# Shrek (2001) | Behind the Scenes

But to keep the film natural, the producers of Shrek chose not to use impossible camera angles.
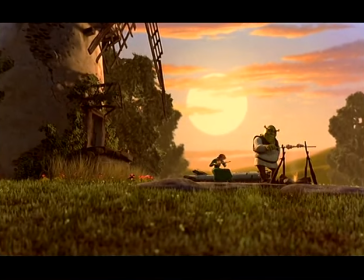We wanted to actually give it a very live-action feel. So we, to some degree, restricted our use of camera to what you'd see in a real live-action film.
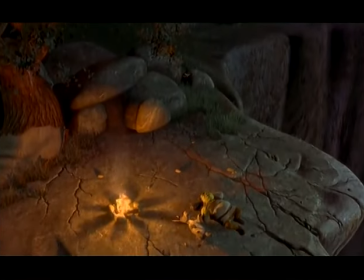Although there's still some shots where to show the action best, we found we could do a crane shot or a helicopter shot that would be very hard to shoot in live action. So we kind of got the best of both worlds. The sensibility, the approach, your intellectual approach, your aesthetic approach, and production approach up to a point is really live action.
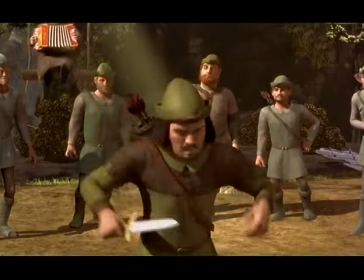What we found here at PDI in 3D filmmaking, you really do mimic all the great cinematography techniques that everybody else uses out there in the live action domain.
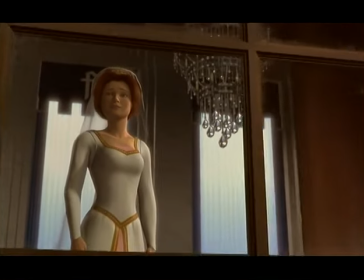Inside the computer you have a whole range of lenses, and we swap around just as you would in all traditional photography shooting in live action.
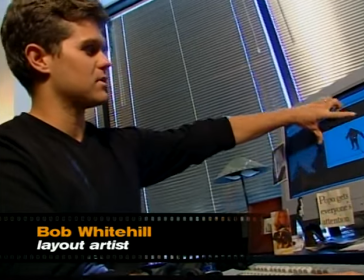You can see how it's zooming from a wide angle to a longer lens. And that's a kind of really exciting thing as an editor, to be able to pick up the phone and say, try moving the camera to the left and panning over to the right at the end of the shot, and can you add some camera shake?
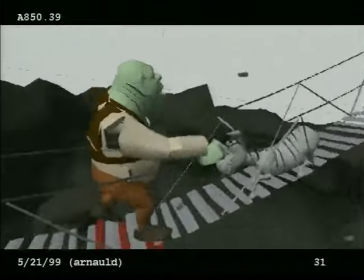A common live-action camera technique was used to add tension to the scene where Donkey and Shrek cross the wobbly bridge to the Dragon's Keep.
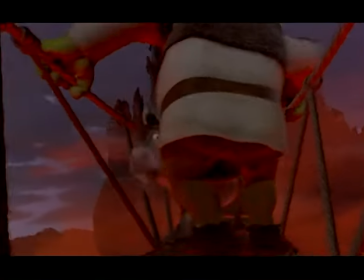The bridge was great because it really felt, we tried to make it as steady cam feel as possible. And so that gave a nice touch to the sequence. You suddenly realized you could be standing on the bridge. So this is the actual camera view.
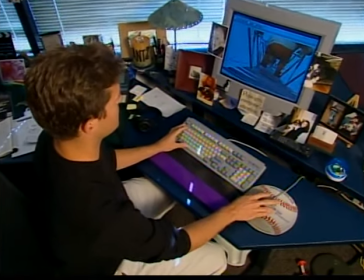It appears that the bridge is much more, is jostling and bouncing a lot more than it is.
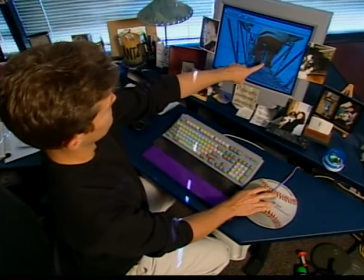When you go and you look at the camera view, the camera is actually bouncing and rolling itself.
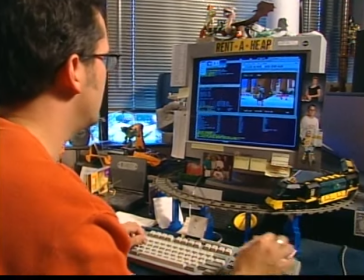The sophisticated camera work picked up the tremendous detail in the environment.
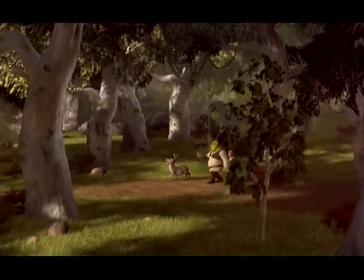Over 28,000 trees, 3 billion leaves, and 1,250 props are packed into the movie.
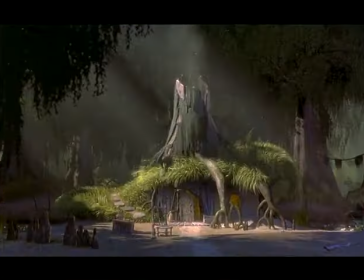All of this detail created a tremendous strain on the computer resources of the company. We have basically a new lush environment in every sequence.
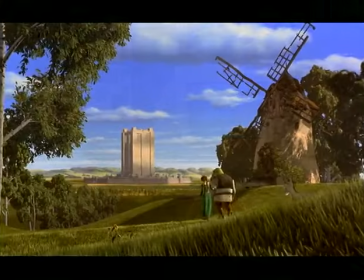So there were a lot of areas of added complexity that all added up to, you know,
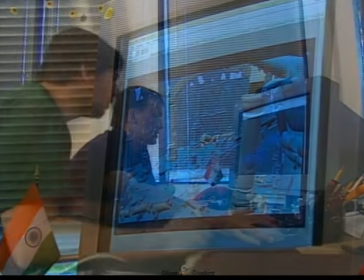a big challenge for us, both on how to develop the looks and make, you know, the technology work, and then also be able to do it within our resources of, you know, rendering and machines.
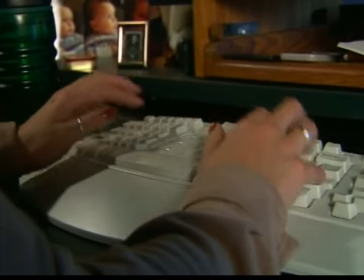I think we started out with roughly about 525 processors, let's say,
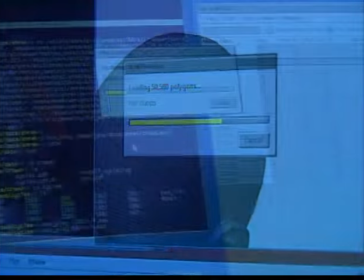and also we incorporate all of the desktop machines that the animators are using at night into the rendering equation. So at night, the number of processors involved in rendering could go up as high as maybe 800. The textures, shadows, lighting, and color of the film are the handiwork of the lighting department.
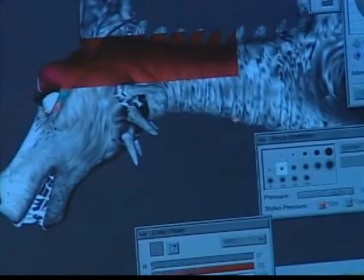Here, the characters and settings are textured to give them an organic look. It's something where there is a a program that is effectively sort of running over the surface of the character, if you will, and creating this texture on the fly.
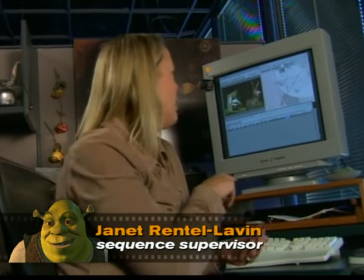And a great example is like the grass that you see in the background there. That was a shader that we actually used.
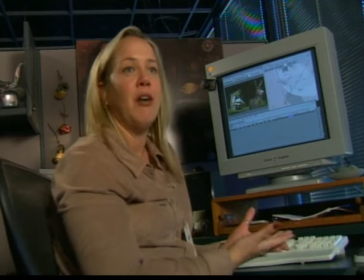We actually used fur for grass because it worked out really well. We were able to grow fur from a surface.
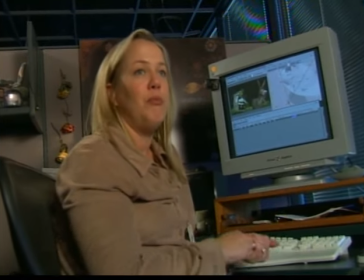Well, why don't we just make the fur look like grass blades? And we ended up being able to just elaborate on one shader to make another shader. We also do things with geometry shaders where
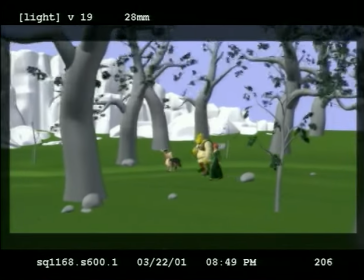procedural programs will create pieces of geometry, rocks, plants, things like that, that don't exist as models, but they're created at the time that the image is rendered.
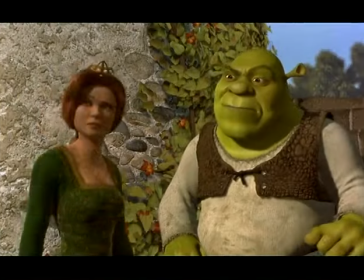Even with Shrek's inventive camera work, state-of-the-art lighting, near human characters, and an organic realism, there's still something missing.
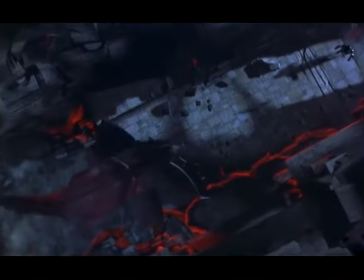Something that every contemporary film must have.
Donkey, look out!
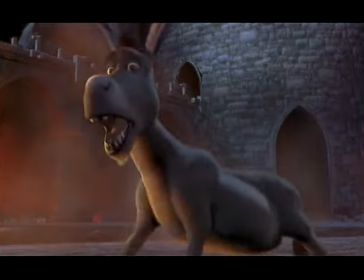Visual effects.
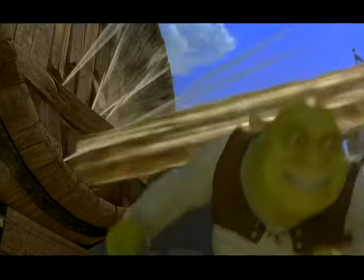In a computer-animated movie, anything that's not character animation, set design, or camera movement is considered a visual effect. Fire, mud, rain, dust. They're the things that make a world come to life.
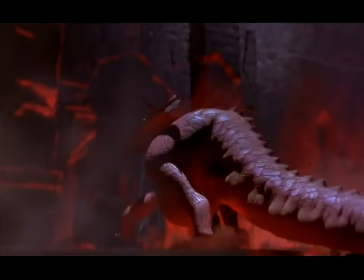And once again, the computer has empowered us to do things today that we'd only dreamed of only 18 months or 2 years ago.